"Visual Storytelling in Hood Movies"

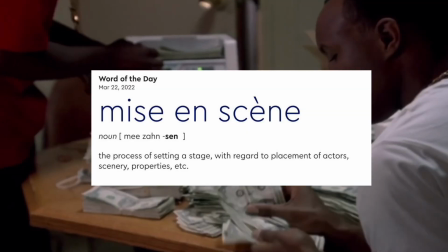[0:10]
Mise-en-scène is the arrangement of scenery and stage properties in a play.
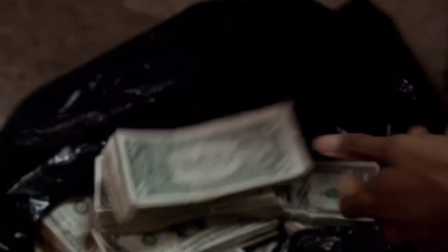[0:14]
However, in film analysis, the term mise-en-scène refers to everything in front of the camera, including the set design, lighting, and actors.
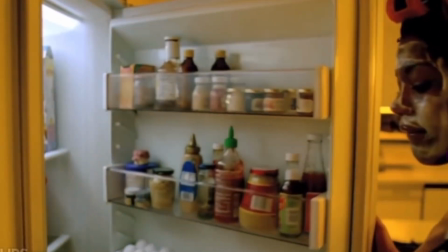[0:21]
Mise-en-scène in film is the overall effect of how it all comes together for the audience.
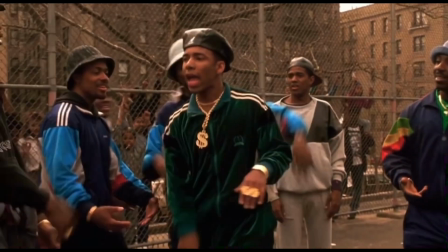[0:25]
There are two prominent styles of mise-en-scène: theatrical, which is often seen in sci-fi or adventure films,
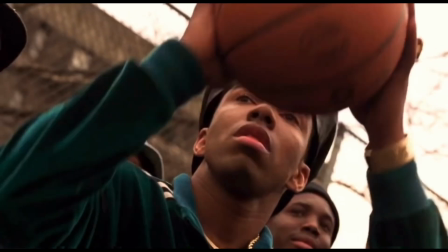[0:31]
and naturalistic, which is seen in movies that are meant to take place in our world. World building in cinema is essential in pulling the audience into the story,
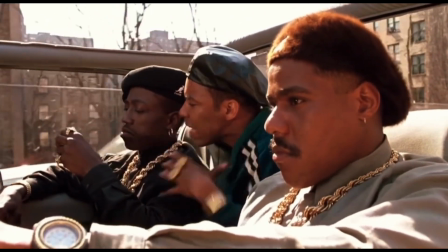[0:39]
especially movies that focus on authentically capturing the lifestyle of predominantly Black urban areas.
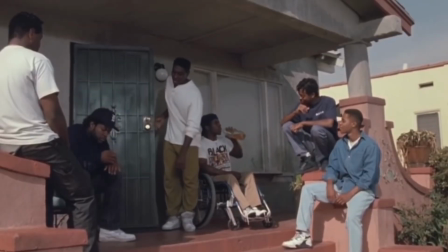[0:44]
So today I want to talk about mise-en-scène in hood movies, and what makes urban films feel so authentic.
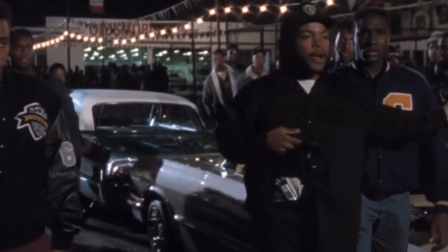[0:50]
Hood movies can be divided into four main genres: coming of age, comedy, drama, and crime.
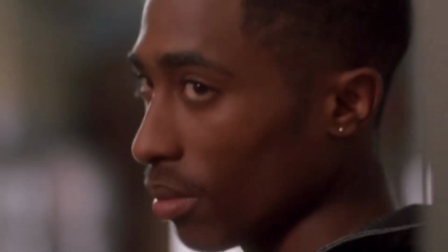[0:56]
And of course from there are movies that intersect and fall into multiple genres.
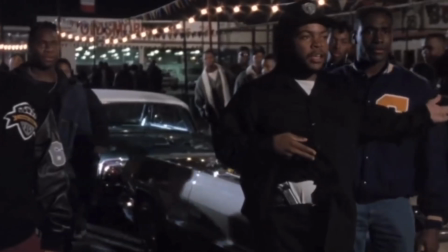[1:00]
Hood films tend to deal with topics like drugs, money, rehabilitation, gangs, survival, growing up, and the most common theme of all, making it out.
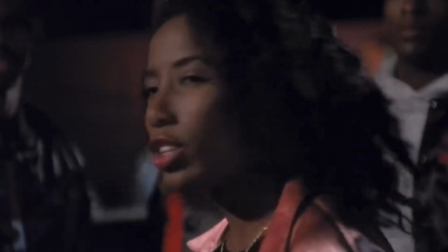[1:09]
So let's take a look at how directors,
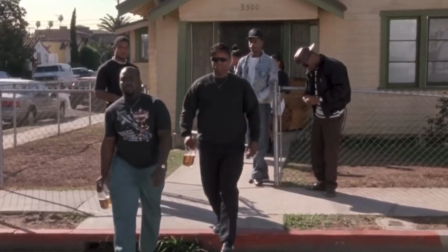[1:11]
cinematographers, and set designers go about bringing the environment of the hood to cinema, starting with interior and exterior settings.
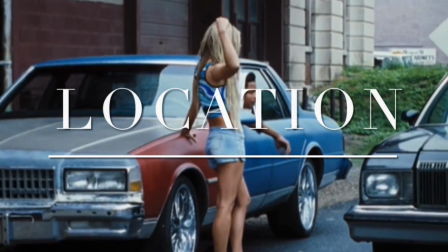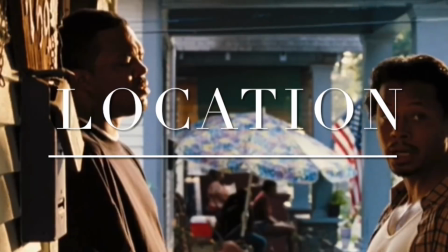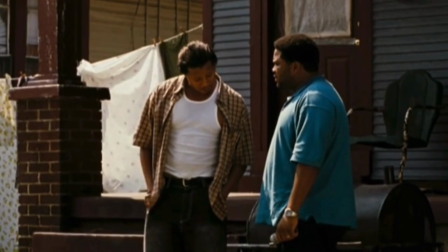[1:29]
Most urban films are indie movies, very rarely going over a budget of $10 million.
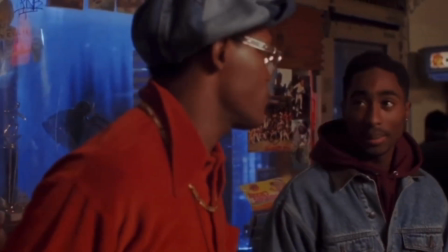[1:33]
And like most indie films, the directors use actual neighborhoods and local landmarks as film locations as opposed to artificial Hollywood sets.
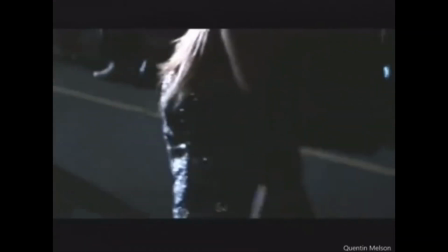[1:41]
And we fought relentlessly sometimes with people that said, can't you film it somewhere else?
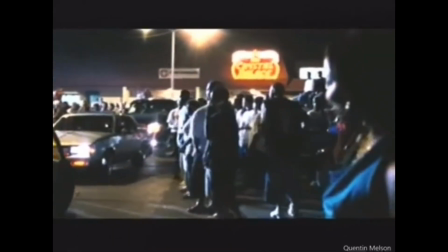[1:46]
Can't you just maybe do like a week in Memphis and then shoot the rest of it in Los Angeles or in Atlanta?
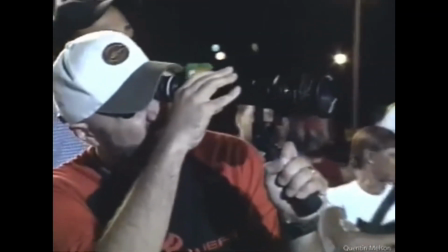[1:52]
That's one thing that Singleton was really supportive with me on. He knew that this had to be filmed completely in Memphis.
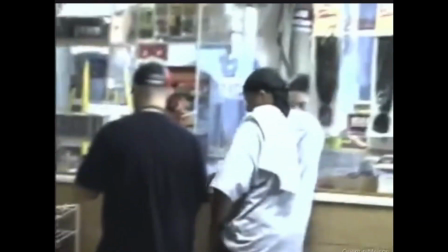[1:58]
Craig Brewer, the director of Hustle and Flow, was a Memphis native, and he wanted to capture the raw essence of Memphis and the Deep South for his film.
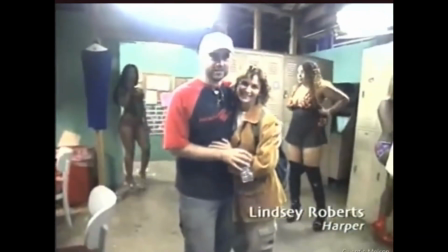[2:06]
The street DJ lived on in the movie was a real street in Memphis called St. Paul Avenue.
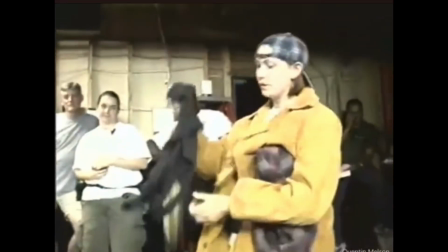[2:10]
He also filmed in local areas like Galloway Church and the Crystal Palace skating rink.
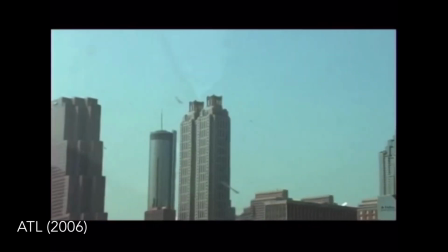[2:15]
As soon as I was on the project, I had to fly down to Atlanta. We had 52 locations in just a few weeks to shoot them all.
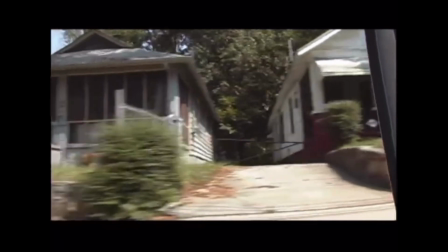[2:22]
I wanted real locations. Atlanta is a character in this film, and I just wanted to find the nooks and crannies that made us feel like we were really there.
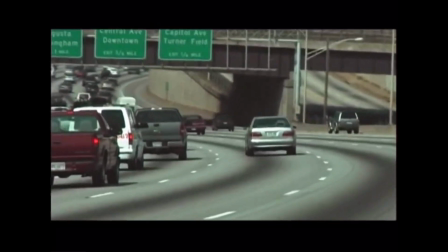[2:31]
We had to understand where these kids came from.
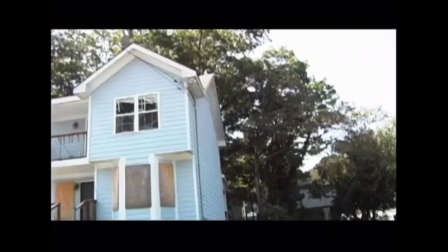[2:34]
Chris Robinson, Gary Gray, John Singleton, and many other directors took advantage of filming in the actual cities and neighborhoods they were trying to portray.
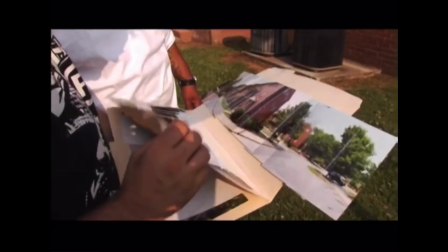[2:42]
This automatically makes the movie feel more authentic and raw. Another aspect of mise-en-scène is the interior decorating of bedrooms.
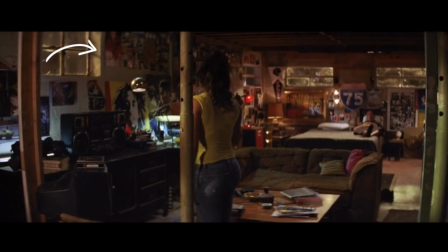[2:50]
Take a look at Rashad's room from ATL. There are posters everywhere, hip-hop magazine covers, a boombox, PlayStation controllers, and lots of art.
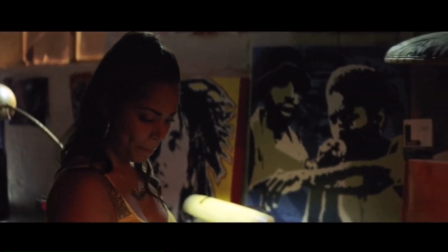[2:58]
Although little things like this go unnoticed, it builds the character of Rashad, as he's very artsy and very urban.
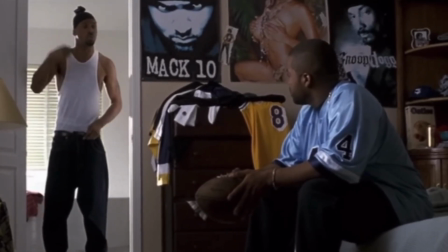[3:05]
This style of decor is often the staple for hood films. Posters everywhere, lava lamps, video vixens, dartboards, hip-hop records, and more.
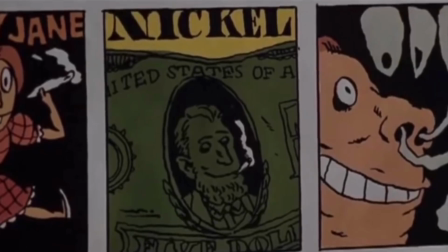[3:13]
Set designers have to go in and intricately decorate these rooms to accurately emulate the living spaces of young Black men,
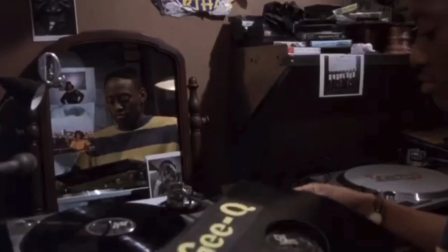[3:20]
and it adds a lot to the characters we see on screen.
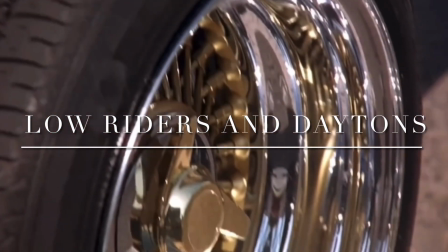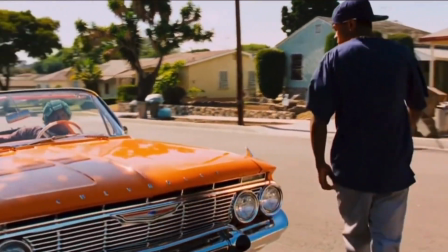[3:31]
Lowriders and Dayton rims were a huge status symbol for hustlers and drug dealers, especially in the 90s and 2000s.
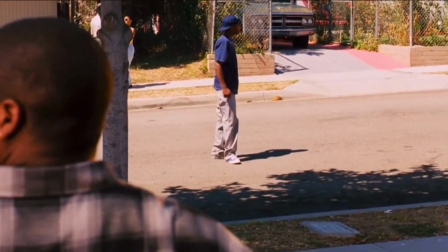[3:38]
So a lot of movies used the cars and wheels to showcase that a character had come up or was in a position of power.
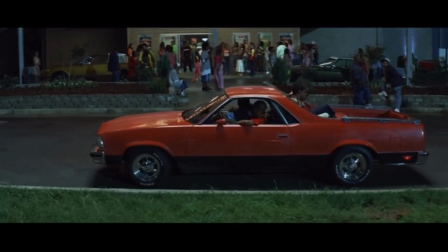[3:44]
Whereas characters who were on the grind may have had lowriders, but without the fancy gadgets like hydraulic spokes and Dayton rims.
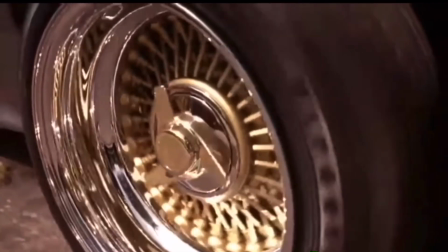[3:51]
So now that we've gotten a basic sense of mise-en-scène in urban films, I want to take a closer look at how these visual cues can aid in storytelling.
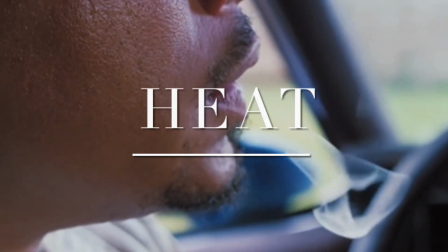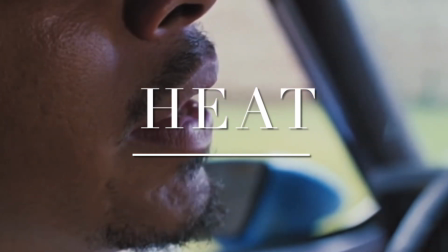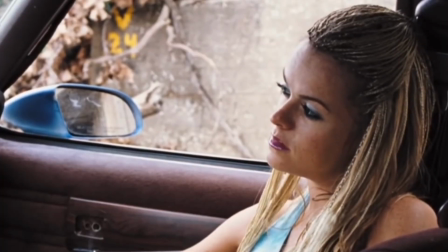[4:10]
Hustle and Flow follows a Memphis pimp named DJ who's going through a midlife crisis and dreams of living a greater life than the one he has.
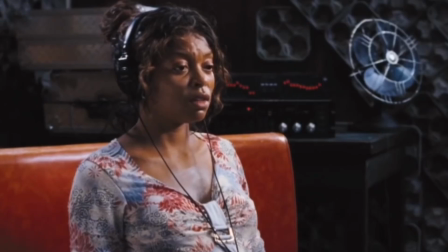[4:17]
After coming across a mini keyboard and meeting up with an old friend who records music for his church,
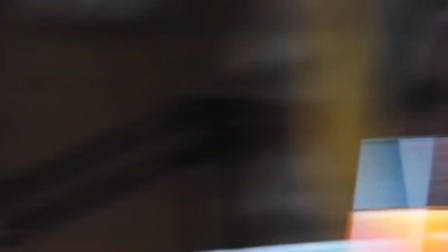[4:23]
he's inspired to create a mixtape using his lifestyle as inspiration for his lyrics,
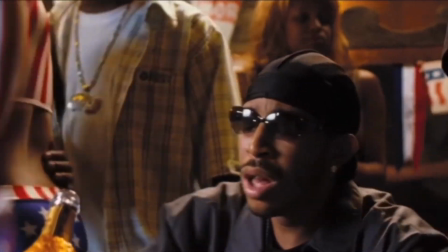[4:27]
in hopes of getting the attention of a rapper named Skinny Black and potentially being signed to a record label.
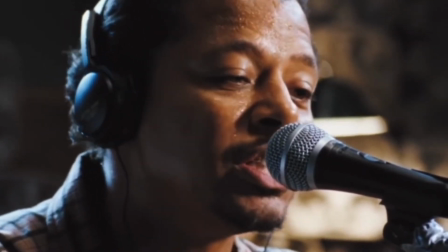[4:33]
Hustle and Flow feels hot. It feels sweaty and humid and muggy.
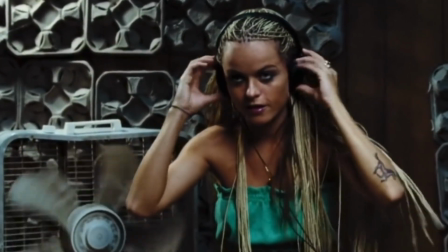[4:37]
There are cup holders on the wall instead of acoustic panels, fans all throughout the studio, the windows are always down, and the heat is inescapable.
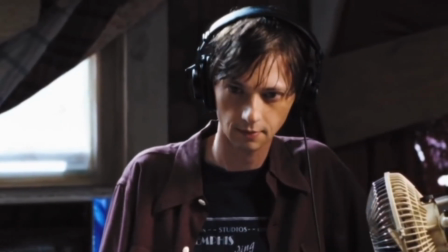[4:46]
Now this is partially because Memphis is in the South, therefore it's going to be hot,
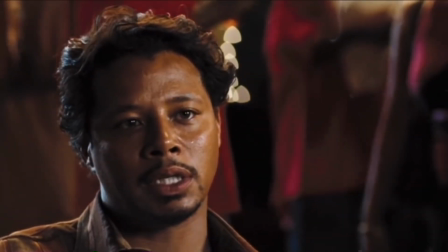[4:50]
but heat is also known to create agitation and stress, and every character looks hot all the time.
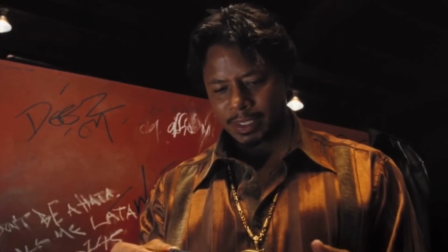[4:56]
The humidity of Hustle and Flow represents the literal blood, sweat, and tears that go into making DJ's mixtape.
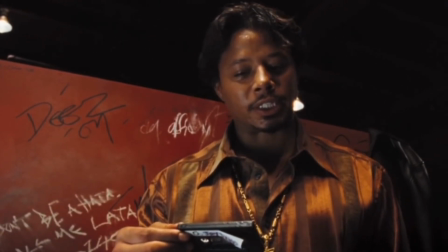[5:02]
This tape is his only way out. It's his only escape from this pimp lifestyle that barely keeps his head above water.
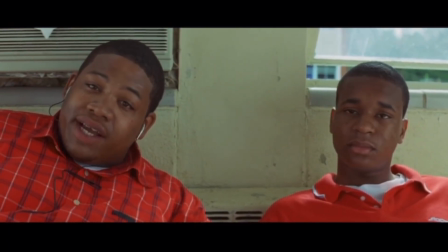[5:09] Miss Jackson, can you please cut on the AC? Air conditioning is for honors classes.
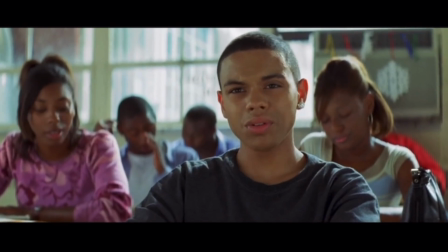[5:16] Kids who want to make something out of themselves. Was you in honors classes? Cause you ain't got no AC either.
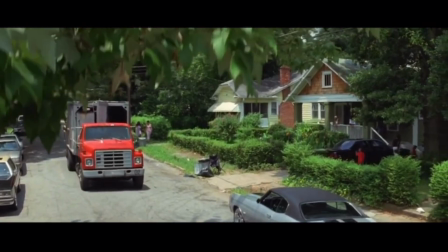[5:23]
ATL is very atmospherically bright, and this is mainly because Atlanta is a very sunny city,
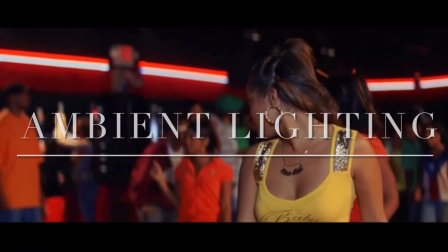[5:28]
but ATL also plays around with ambient lighting in a very interesting way. Ambient lighting is any light source the director or cinematographer didn't bring to set.
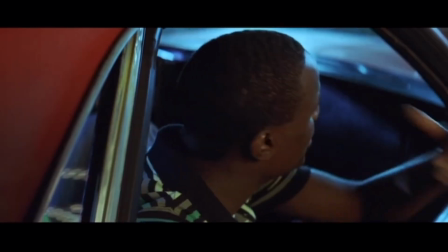[5:37]
This can include street lights, moonlight, neon signs, and anything else. And thanks to Cascade, Chris Robinson had a lot of ambient light sources to work with.
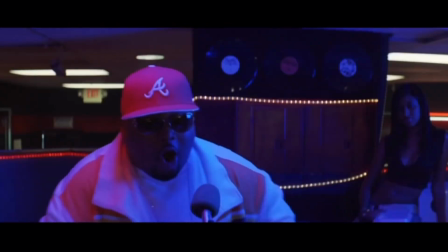[5:46]
Not only do neon lights allow for some really cool night scenes and beautiful practical shots, but it also gives the director room to play with color theory.
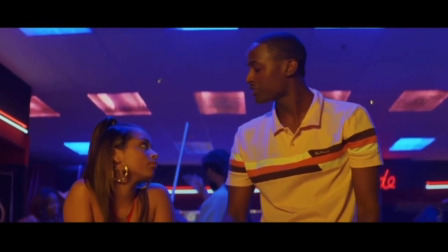[5:54]
Cascade is where most of these kids go to escape and have fun, so the colors are really warm.
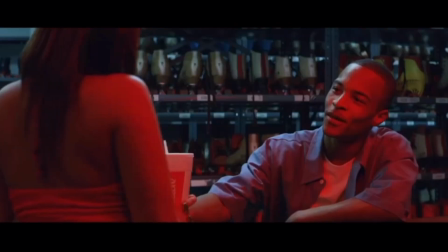[5:59]
But in this scene where Nunu and Rashad are flirting, there's a soft red light being cast on them, representing the growing passion between the two.
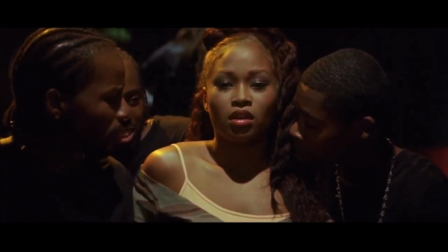[6:07]
Alternatively, when Rashad's ex sees them flirting, a bright neon green illuminates her entire body, representing her envy and jealousy.
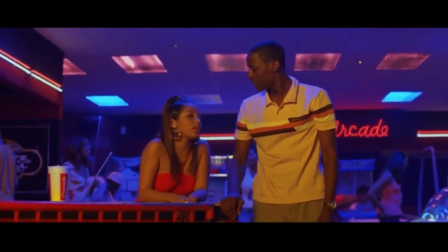[6:15]
Robinson also used to direct music videos, and you can see the influence of hip-hop culture with how the film looks.
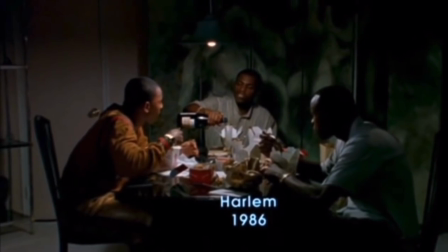[6:26]
The beginning of Paid in Full starts with Rico, Mitch, and Ace sitting at a dinner table eating Chinese food and making conversation. Ace, the main character, talks the least in this scene and is in the lowest lighting despite being the main man in charge. He's low-key and not too flashy.
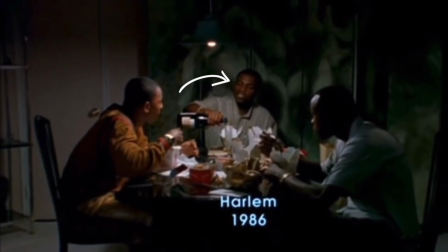[6:42]
Mitch, who has a reputation for being a baller, is centered directly in the middle, almost as if it's where he's supposed to be in a perfect world. Rico, the flashiest and most reckless of the three, talks the most in this scene.
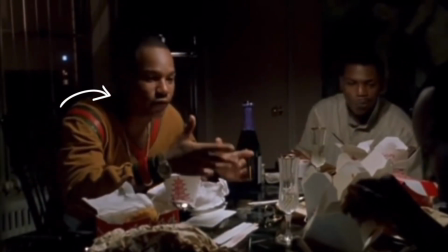[6:54]
He's also wearing the biggest jewelry and designer clothes, representing his desire to be the king.
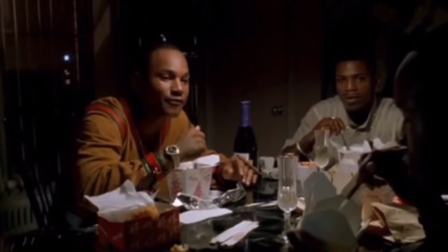[6:59]
After shooting a paper bag in the trash can, Rico dares Ace to make it again, betting $5,000 on the toss.
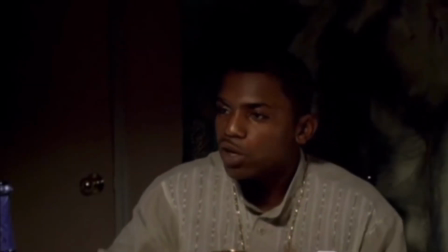[7:05]
While Ace declines, Mitch steps in.
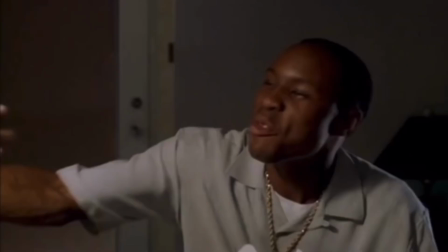[7:08]
After shooting and making it, Rico's upset, but he seems more upset that Mitch is confident rather than the fact that he just lost $5,000.
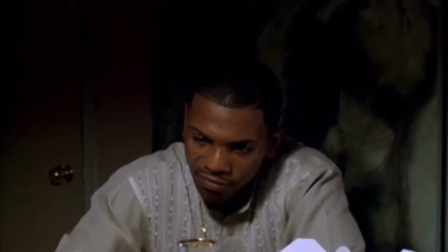[7:15]
He then tells Mitch to double up, and after missing the second shot, Mitch looks to Ace for the rest of the money to give to Rico.
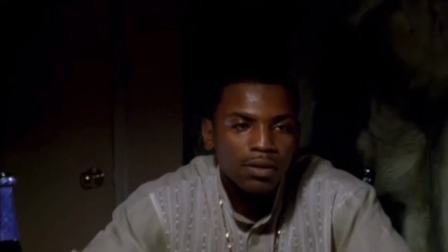[7:21]
Annoyed, Ace gives it to him. This scene sets up the entire tone for the rest of the film.
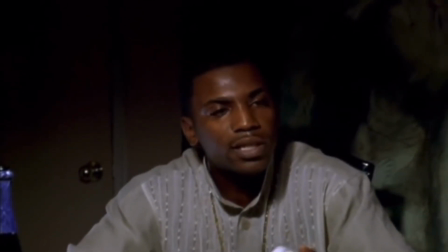[7:27]
Ace is level-headed and analytical. He doesn't go over the top when he doesn't have to.
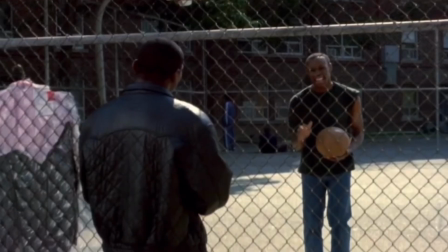[7:31]
Meanwhile, Mitch is the traditional baller, who likes to look nice and flex, but he always stays loyal to Ace.
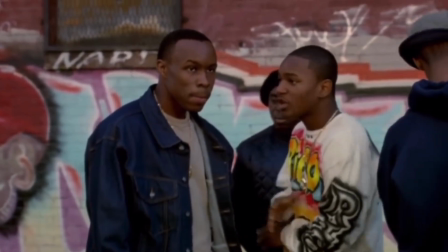[7:37]
And Rico, the one who eventually ends up betraying Mitch, is always making a scene and doing things on impulse without thinking them through.
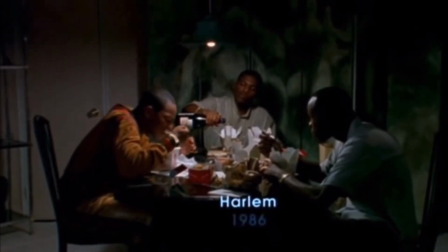[7:44]
This entire 3-minute scene is subtle foreshadowing at its finest.
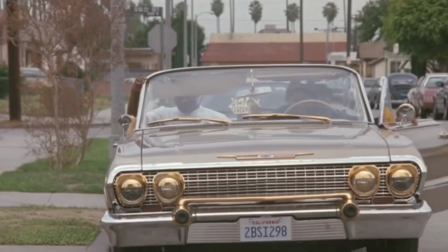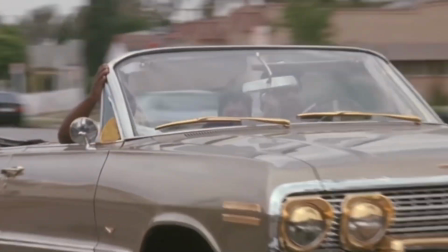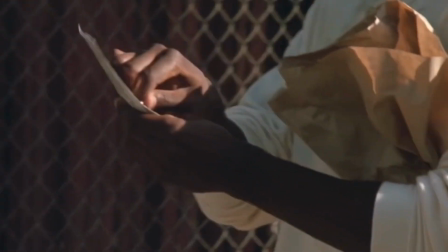[7:59]
Mise-en-scène is a very interesting film element because it can't be simplified into one specific thing.
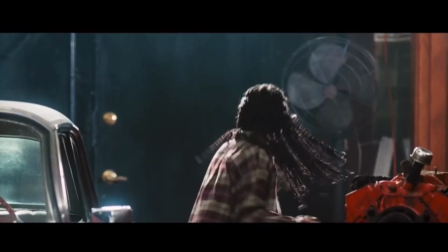[8:04]
It's easy to get engrossed into the world of a film, but it's also easy to overlook what goes into building that world.
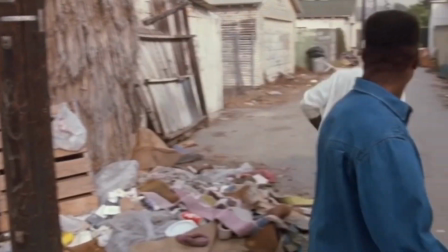[8:10]
Whether it's creating a fake set from the ground up or sticking posters on a wall,
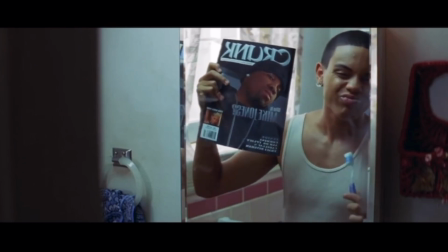[8:15]
these small details play a major part in authentically capturing the conditions and culture of the hood.
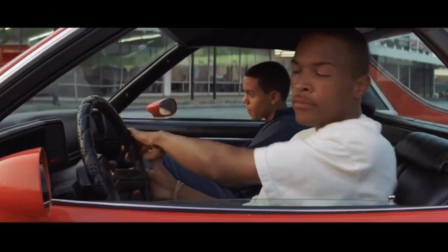[8:20]
So the next time you find yourself watching a hood classic, try and see what small details you pick up on.